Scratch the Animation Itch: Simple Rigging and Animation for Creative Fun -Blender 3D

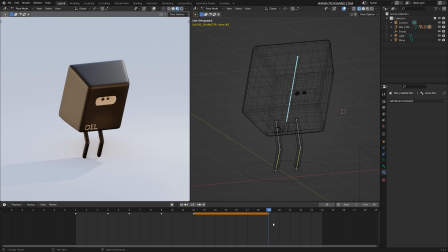[37:05]
Right after the impact, when the knees sort of bend, do I have a key for it? I think I had these keys for legs before the impact.
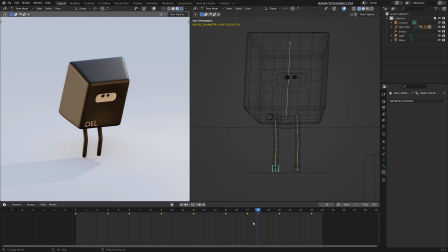[37:24]
This is follow through and this right here is impact. So I think if I make a key right about here, so because of the impact, the head sort of leans forward with force, head I,
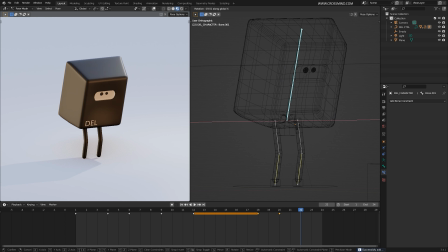[37:42]
and then it settles back down to default position. You can copy the same key at the end. Now right here, I feel I can add some more weight.
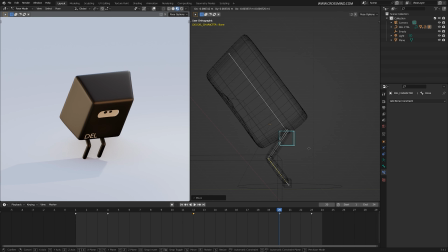[37:57]
So I'm just going to push this downwards and move it aside the feet so that the knees are pointing outwards. Press I.
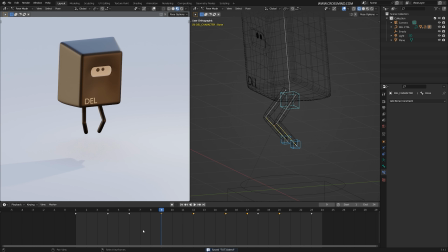Now here I feel the knees are bending way too sooner, way too quickly. I think if I move these, change this pose to slightly more stretched,
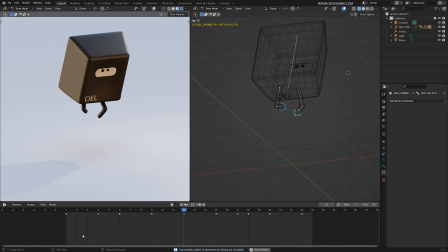[38:35]
this will be slightly more gradual transition.
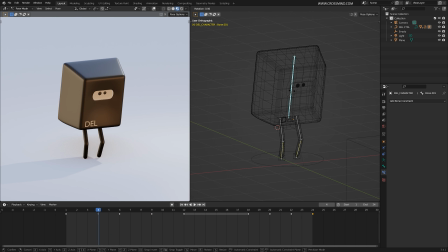[38:41]
Now here in the anticipation pose, I can add a little more rotation.
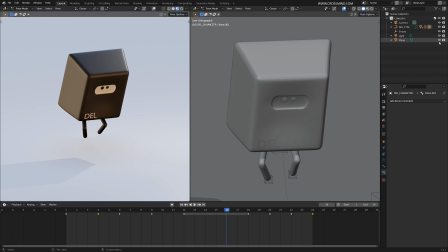[38:48]
And now for the, let's hide the ground plane.
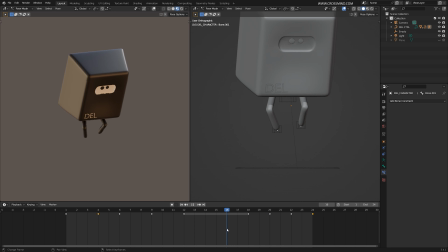[38:56]
And now here, one more observation is that right before it reaches the ground, it doesn't feel that impactful because the legs are not stretched to max. I think right here, legs should be stretched out like this.
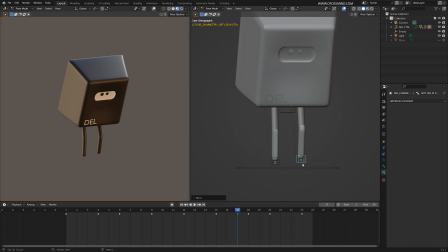[39:13]
Like you're about to land and you sort of reach the ground.
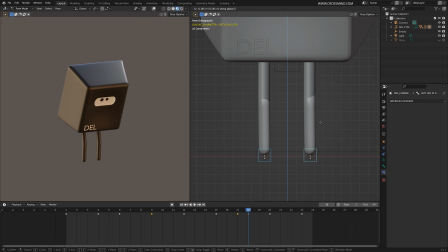[39:18]
Let's keep track of the ground where it is. Yeah, this looks much better.
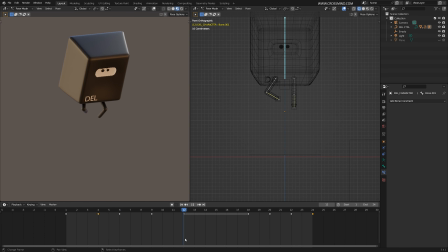[39:24]
And the last thing, break the symmetry more in terms of in the upper body, we can use some rotation to break the symmetry. Now here in the anticipation, what if we sort of,
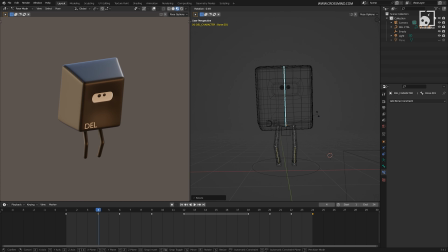[39:40]
if this character leans one side, just make sure nothing is on the right angles. So, a little bit of variation, that's it.
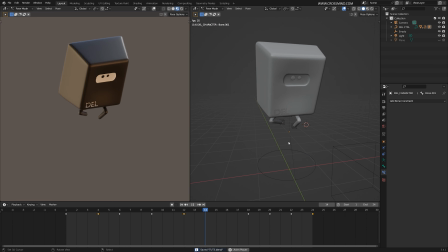[39:51]
So not the best animation, but I think we got what we wanted. And there is one more thing I would like to add here is the second character, just to add a little story to this entire animation.
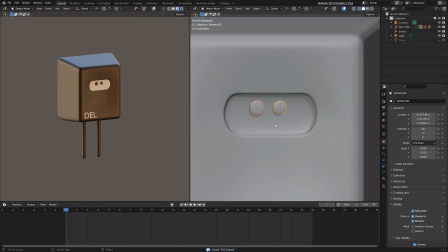[40:05]
Oh, one thing I forgot completely. These eyes could add some animation to this as well.
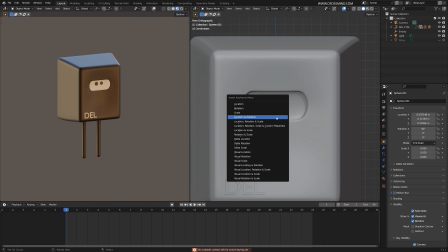[40:11]
Keying set, press I, location, rotation, and scale.
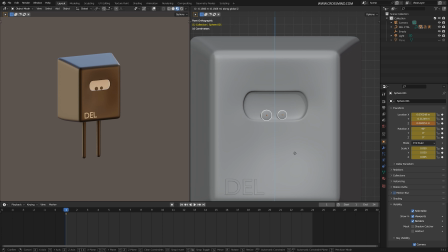[40:16]
So this character is sort of looking downwards maybe. Actually, we can start from our default position.
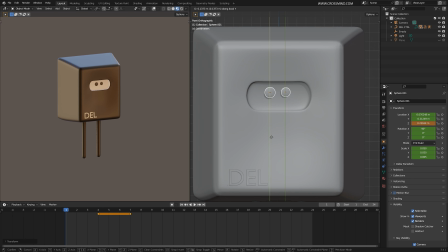[40:23]
What if we move it upwards like this?
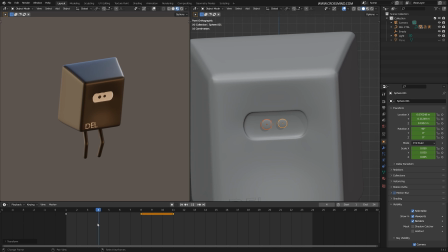[40:28]
Here, character is looking upwards, and right before the jump, it looks downwards. Sorry about the confusion. Yeah, right here, it looks downwards in Y direction. Let's work with outer keys. So here,
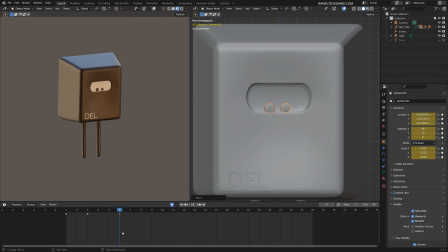[40:50]
I'm just experimenting. So I think this is fine. Character is looking downwards.
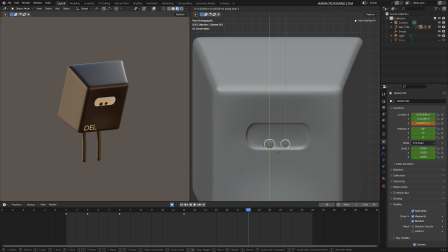[40:58]
And we move it slightly more upwards.
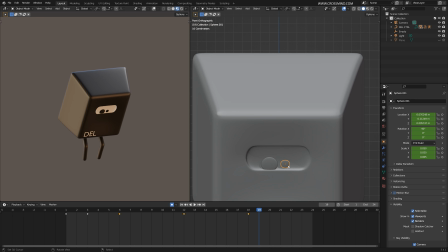[41:03]
Impact frame, we can scale it up like this.
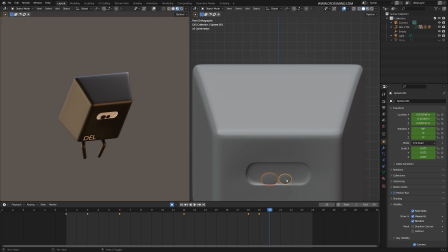[41:08]
And the next frame, we can scale these down like this.